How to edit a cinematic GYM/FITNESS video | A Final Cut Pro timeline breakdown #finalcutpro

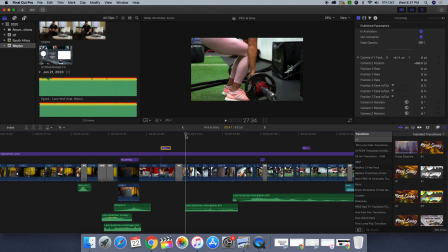979s
If you're moving right, you want that next clip to move with that shot and move right as well. Moving left, you know, the next clip should move left. You don't want to film left and then the following clip goes right,
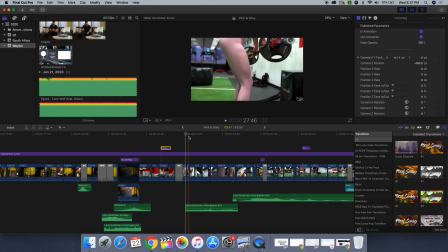994s
or you film a clip moving up with a pan up and then the next clip pans down. It looks a lot more fluent when you sync up your shots in a similar movement or direction.
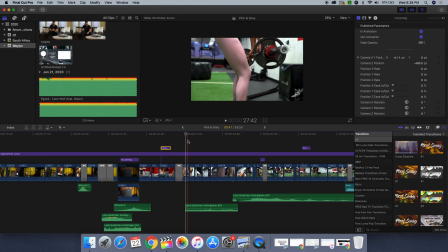1011s
All right, again, she's just bringing up, putting the barbell on her head, switched it up.
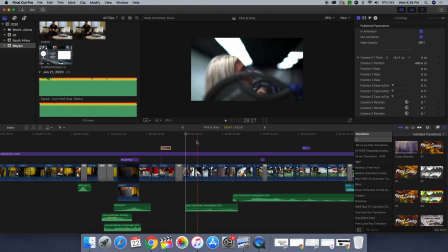1016s
You see a couple different angles there. Got a close up.
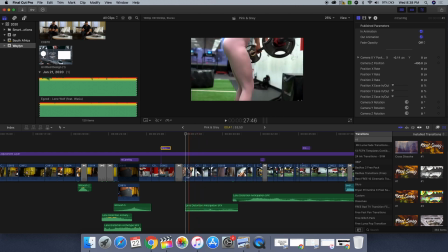1020s
You'll see that I did speed ramp these, so there is some speed ramping when you actually watch it full through.
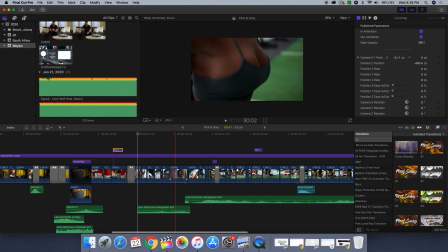1031s
Pan up.
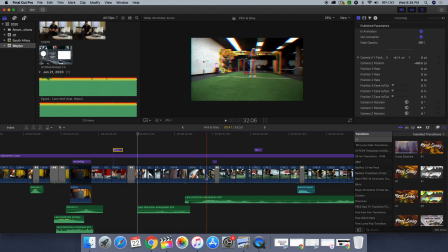1037s
Here, this looks like it could be a drone shot, but this was actually a gimbal shot. So I did keep this, and you'll see that I did speed ramp it.
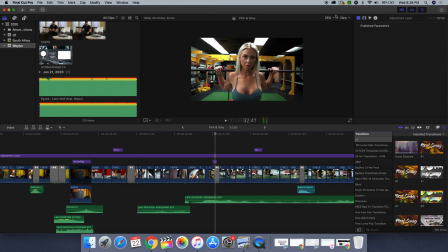1046s
Boom. All right, so this one's cool, and this effect is used a lot in fitness videos.
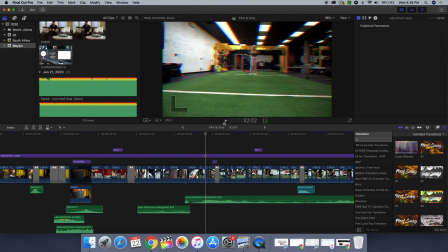1053s
So if you come out with a wide shot, speed ramp it up, and then make a quick cut. So we start out wide. This is actually normal speed ramped. You'll see that this clip is speed ramped, and then we go back to a normal clip.
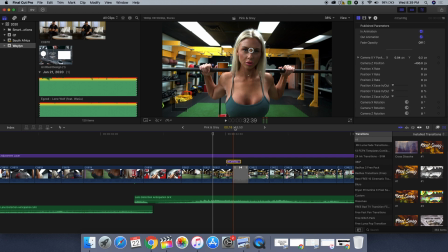1070s
I use that M cam rig, so that gave us that zoom effect. Zoom, you can pretty much zoom anywhere on the clip. It's just a slight slight movement there, but make sure that you center it where you need it to zoom.
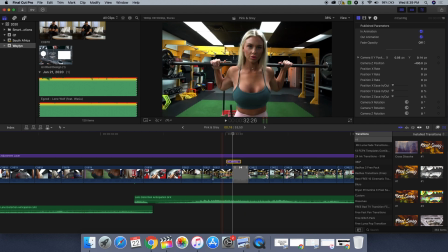1086s
And then we did so I'm panning in. So if you pan in, you can also pan in a specific direction. So panning in, and I use this swish left,
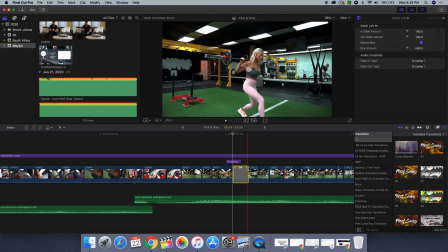1100s
followed by movement in that same direction. Okay. So make sure that you're just following the same movement. Because if you go left or right or up and down, you know, you're confusing the viewer. It's not very fluent.
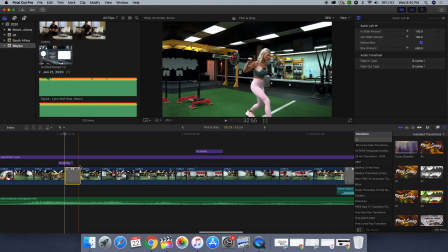1122s
All right. Again, here we go. Switching up a bunch of different angles.
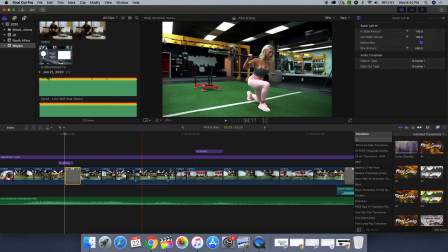1128s
Pretty much same shot. We had her go back and forth, you know, three or four different times, switching up the angles on, you know, each take here.
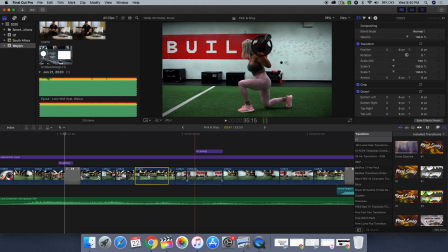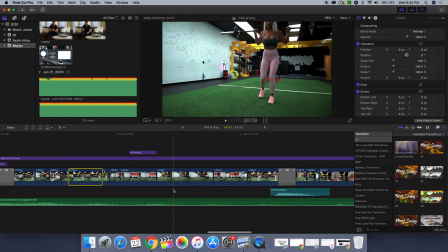1145s
And she's just running through the movements, just switching it up. Pretty straightforward.
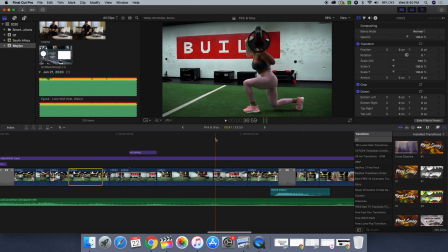1150s
Just switch it up every couple seconds. So what, 35 and 37.
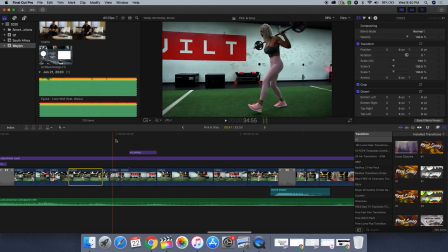1155s
So within 2 seconds, we got, you know, 1, 2, 3, 4, you know,
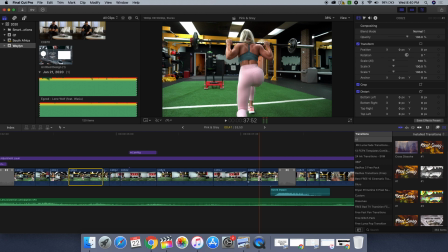1163s
five different angles and different perspectives on, you know, a couple steps over 2 seconds of the timeline. So just make sure that you're jump cutting a lot of clips here.
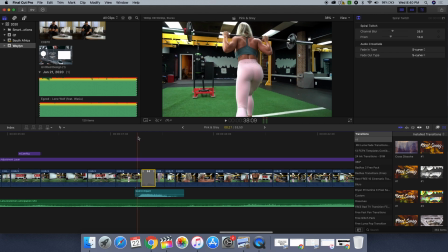1176s
So this one, I wanted to transition from the barbell lunges to the
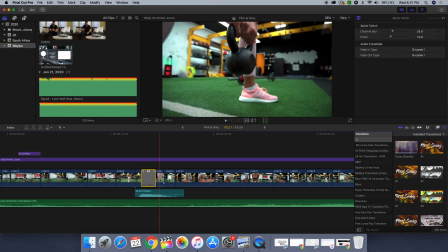1187s
kettlebell flies here, or kettlebell swings, sorry. And I wanted there to be some sort of impact,
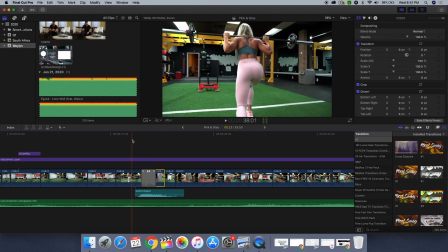1196s
Sorry. And switching it up here from the barbell lunges to the kettlebell swings, I wanted there to be some sort of impact here. So I did use this spiral twitch.
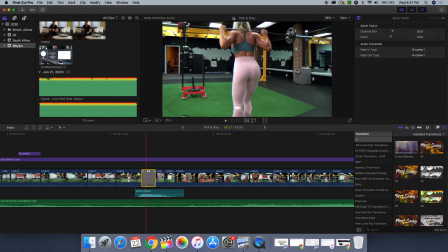1210s
It's like a little like earthquake twitch movement. And then, you know, straight into her pulling this one up.
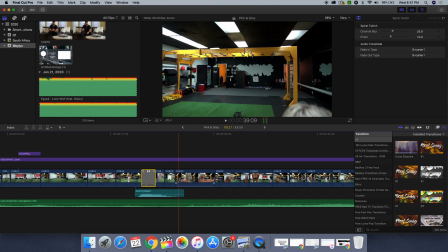1219s
So once she was into place, again, we switch up the camera movements and different perspectives and angles here.